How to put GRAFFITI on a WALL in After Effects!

Welcome to the fourth and last video of this little mini-series on how to destroy this hospital.
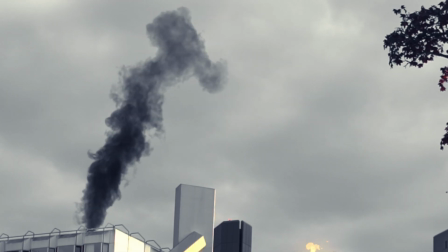If you don't know what's going on right now, this is the fourth video. In the first video, I showed you how to add this layer of smoke on the hospital roof.
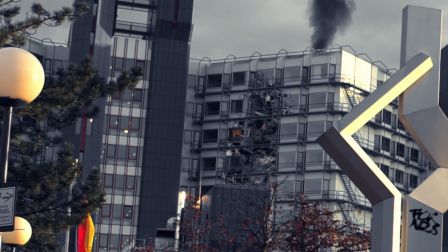In the second video, I showed you how to rip this side of the hospital open and really destroy the building. In the third video, I showed you how to set this window on fire with the help of some after effects.
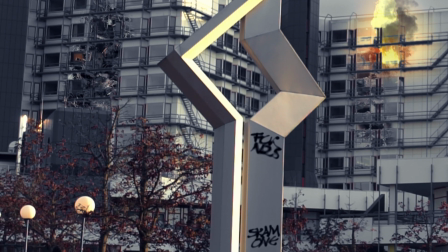And in this video, I'm going to show you how to put this digital fake graffiti on these walls. Yep, that was not real graffiti, it was fake. I'm going to show you how to do it. Let's go. If you haven't watched the other three videos and want to know how to get to this, be sure to watch them first by clicking the link up here, taking a look down in the description or wait until the end card. If you just want to know how to get some digital graffiti in your scene, stick around because we're gonna do that right now. Okay, so we are going to make some real graffiti, but not on a wall, no,
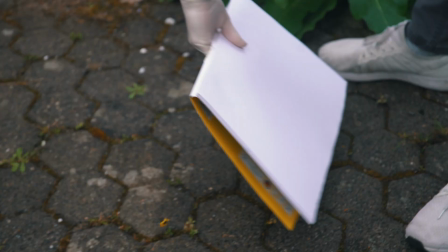you're going to need some spray paint with the color of your choice, a big sheet of paper, maybe some gloves and a face mask for protection.
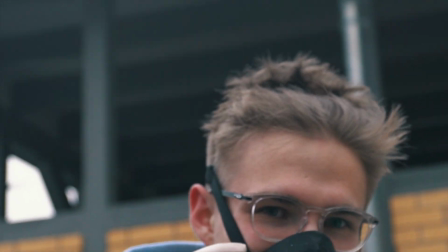For my graffitis, I got former graffiti artist and hip-hopper slash rapper scam one to do them for me. Time for a sick editing montage.
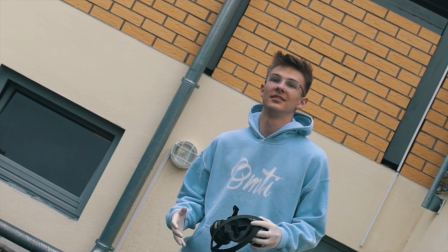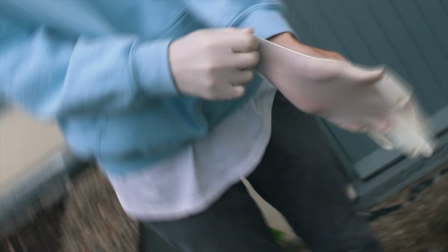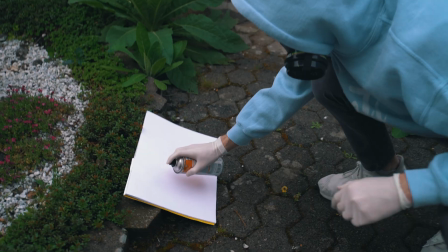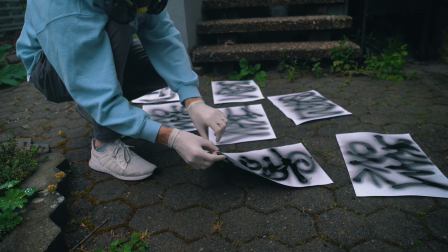Okay, so after the masterpieces were done, I took a photo of every piece of paper from a straight 90-degree angle looking down at the graffitis.
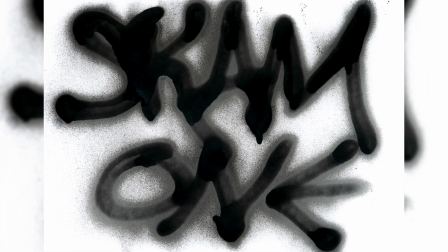The modus we did were the tags scam1 and scam, the popular fuck Nazis without the vowels,
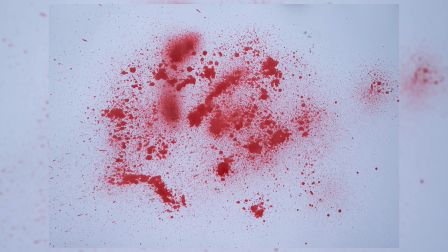a crown and we just sprayed some red paint on these ones because it looked like some blood and also a combination of them. If you want to download these graffitis or the blood splatter, there's a link to a free download of all these images in my selfie store down in the description.
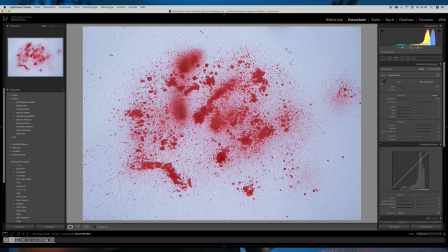Then we take these images and load them into Lightroom. First, I cropped every image so that you can't see the surroundings, but just the white paper in the background.
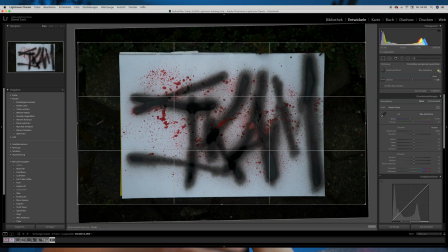This makes it really easy to key it out later in After Effects. I did this to all the images, then started adjusting the basic settings of the first image.
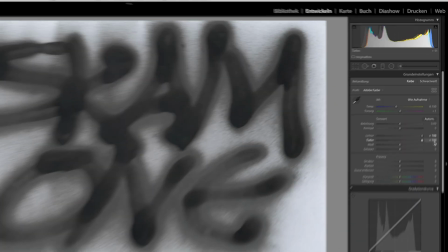I set the highlights to plus 100, the shadows to plus 100, the whites to plus 100, to create a perfect keyable white in the background,
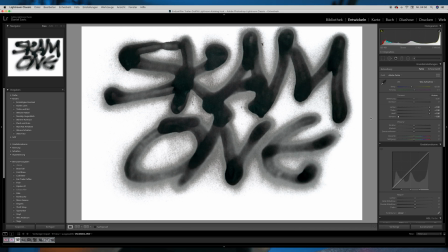and then I set the blacks to minus 100 to really bring out the black paint and separate it from the background even more.
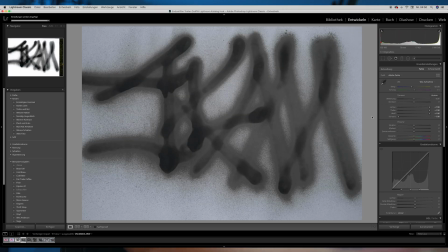Then I copied these settings and pasted them onto all the other pictures as well.
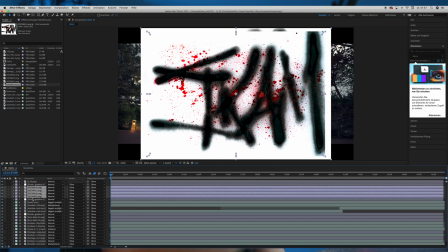Now moving into After Effects, I first loaded all of the images I intended to use and then made all of them except for this one invisible, just for now of course.
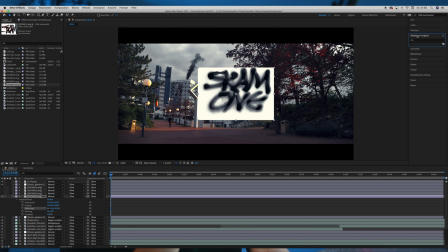Then I scaled it down and used a Luma key on it. You could of course put it in the blending mode, multiply because of the white background,
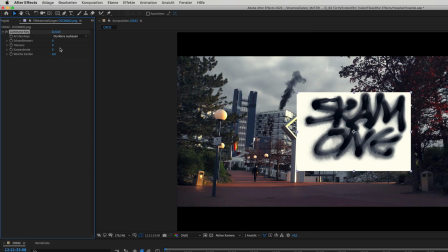but I decided on using the Luma key effect because I have more controls over the key and I can use some feathering to blend it better.
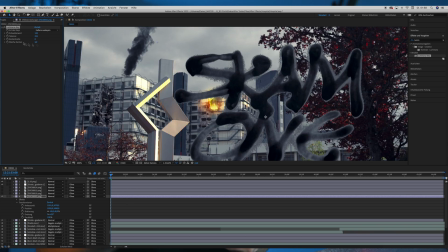I set the Luma key from key out darker to key out lighter, the threshold to 133 and the feathering to about 48.
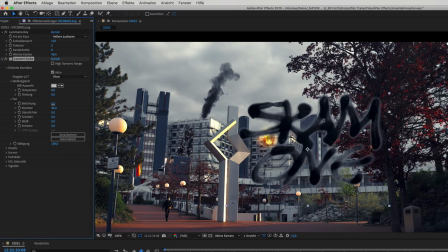Then I put the numetric color effect on it and brought the exposure down to minus 1.9 and the contrast up to 46 to make the colors blend in better with the scene. And now you can get very creative with the placement of your graffiti.
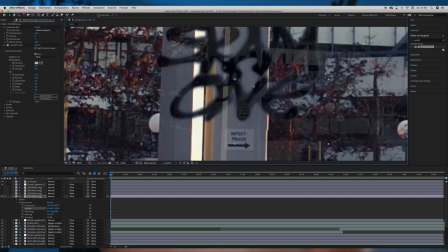This is of course very different for every scene, but I placed the scam one, the fuck Nazis and the crown on these walls facing the camera.
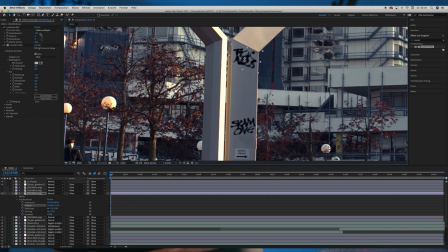One tip is to turn them slightly up or downwards to make them really random, just like they are in real life.
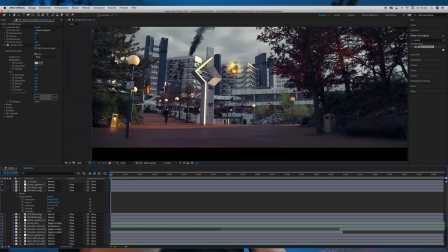As a post-apocalyptic world I'm doing, everything should look all messed up.
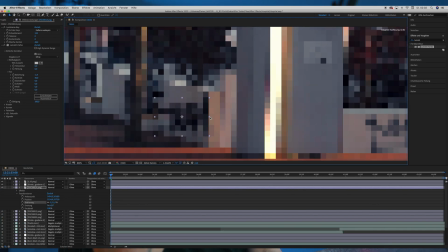If you want to place them on a wall that's not facing the camera in a 90 degree angle, just enable 3D for the composition and also the layer itself.
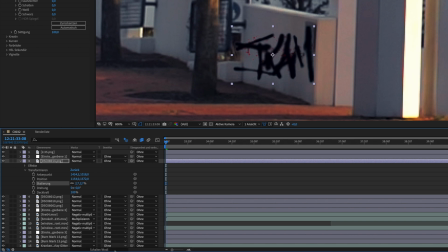If you can't find the option to turn a layer into 3D, there's a switch down here, which lets you switch between blending modes and the option where you can turn a layer 3D.
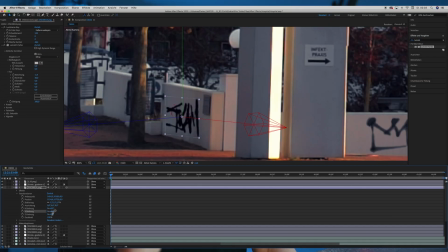Then you can also adjust the X, Y and Z axis and really glue it on every wall you want.
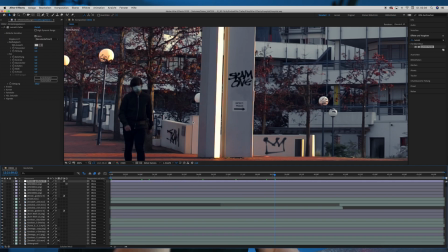Also, I slightly adjusted the telemetric color effect for every graffiti, depending on where they were placed in the scene and how the lighting situation was there. For this one, I even used a small Gaussian blur. Also, one thing to remember is these are now placed on top of everything that's happening in the scene. So if something goes over them, like in my example, I walked in front of some graffitis, you need to manually mask the thing going in front of them out.